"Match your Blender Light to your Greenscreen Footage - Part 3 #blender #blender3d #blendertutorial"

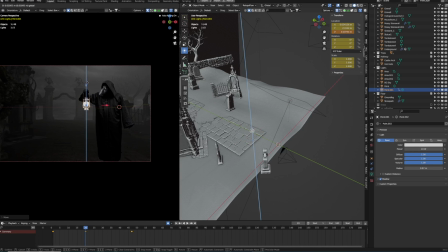493s
So move it along on the x-axis and a little bit up. And then we can follow along. So once again, adjust the keyframes where needed. And that starts to look good.
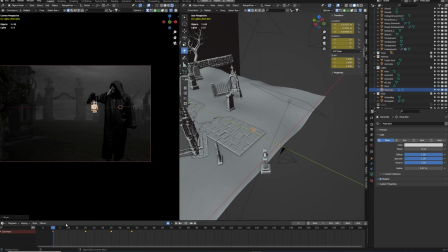508s
Okay. Go a little bit forward. Bring the light a little bit forward too. And adjust the position once again. So it's pretty simple, and we just have to do like maybe 10 to 12 keyframes. Not too much, so we can hand animate this one.
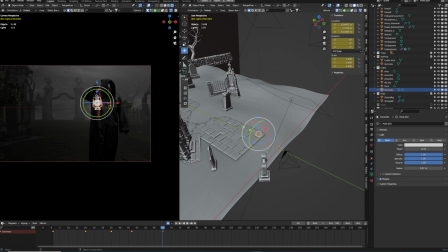527s
I mean, you could track this one in After Effects later on and try to, for example, get an optical flare or something like that. But I'd like to have at least a little bit of illumination on the floor, on the ground. And this way, I think this is necessary. And furthermore, we can see our point light a little bit in the fog.
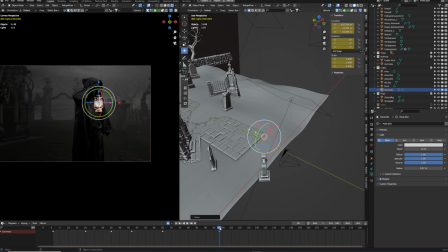547s
So this way we can actually fake a little bit of interaction with the lamp and the fog. So I think this is necessary. And once again, this is kind of like one of the secret ingredients to good looking green screen footage. If you try to match the color and the tone and the light of your
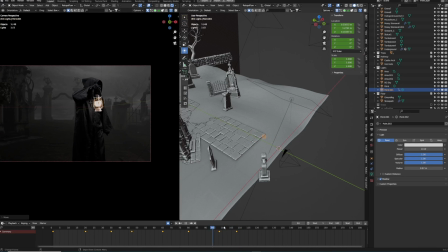566s
3D environment in this case and match it to your live action footage, it really feels much more integrated. So this is really cool. And as you can see, I mean, we will animate the path to the end. Now our lightning strike comes into place too. So we have to animate this one too.
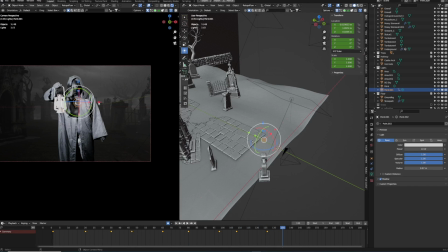584s
So our whole cemetery needs to be lit up when the light strikes the pest doctor. But until there, let's continue our animation and really make sure that the point light is following as best as possible. And at the very end, it's even though he's holding the lamp more or less still,
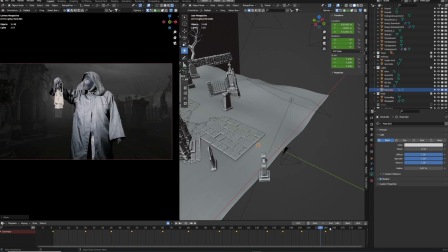602s
at least give it a little bit of movement, because it's pretty hard to hold a lamp without moving. So this little jittery movement will give you a little bit more of a realistic result.
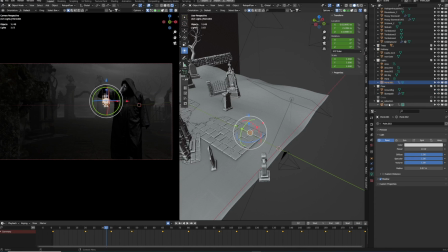614s
Okay, so let's turn off our pest doctor to see our result. And let's go through the timeline. I mean, it's a little bit of a flickering, but that's because of the viewport shading in Eevee.
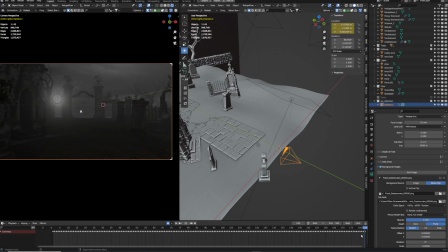627s
Later on when we render this, it will be a constant light source. And I think it's just a little bit, but it will do the job. And I think that looks pretty good. Cool. Okay, and now comes our second very important light. And that, of course, is our lightning strike.
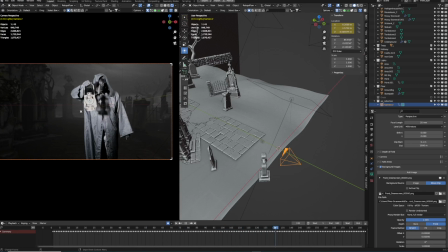645s
You see it somewhere around here at frame 122.
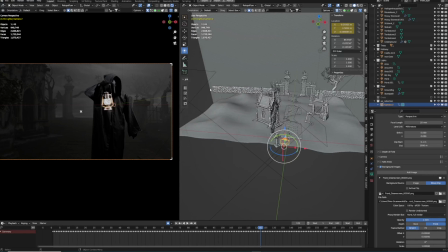650s
We need to have this second light. And we will take our area light that we've copied before.
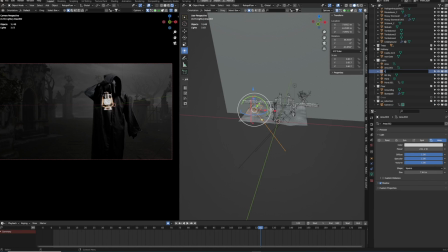656s
And we will call this lightning. And then we will grace this up to maybe like 3000.
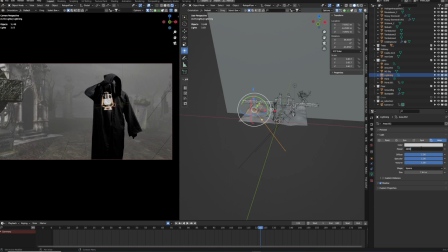664s
Okay, that's a little bit too much. Maybe 2000 is fine. Yeah, maybe something like that.
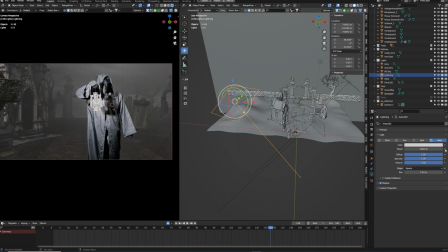670s
So this is the power of our strike. And we can start animating our power. So let's start with the first strike, somewhere at around 128.
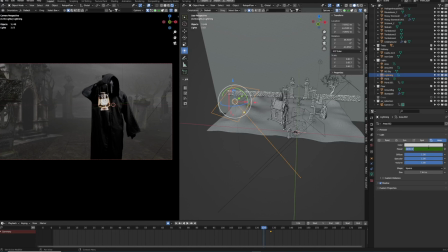683s
And if we go back a little bit, you can see that our pest doctor is here in complete dark, so we have to change that to 0.
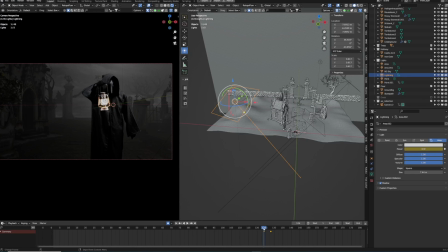692s
And if you enable auto keying, we just don't have to do this every time.
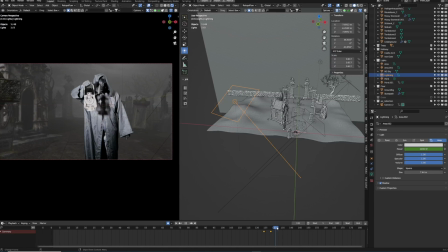696s
So let's see. And with our lightning strike, that continues until this point. So we can copy our 0 position and paste it.
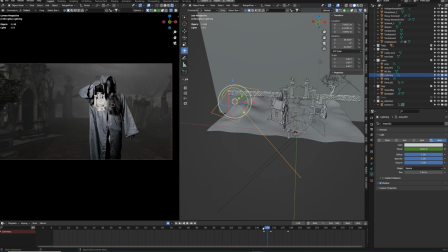712s
Oh, maybe we need to hold the light for a second. So as you can see, here it gets pretty bright until here. And maybe we have to copy our power on 2000. So maybe we can raise this up even to 2000, I don't know, 200 or something.
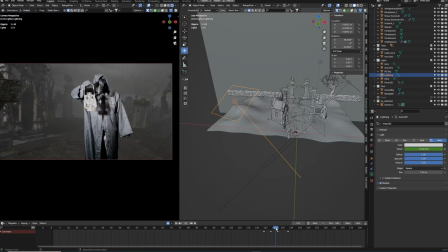731s
So sometimes a lightning strike builds up, so we have to mimic that light.
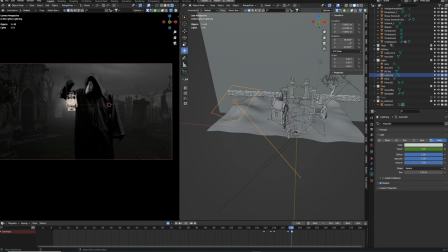737s
Maybe something like that. And then we can go on with the next strike.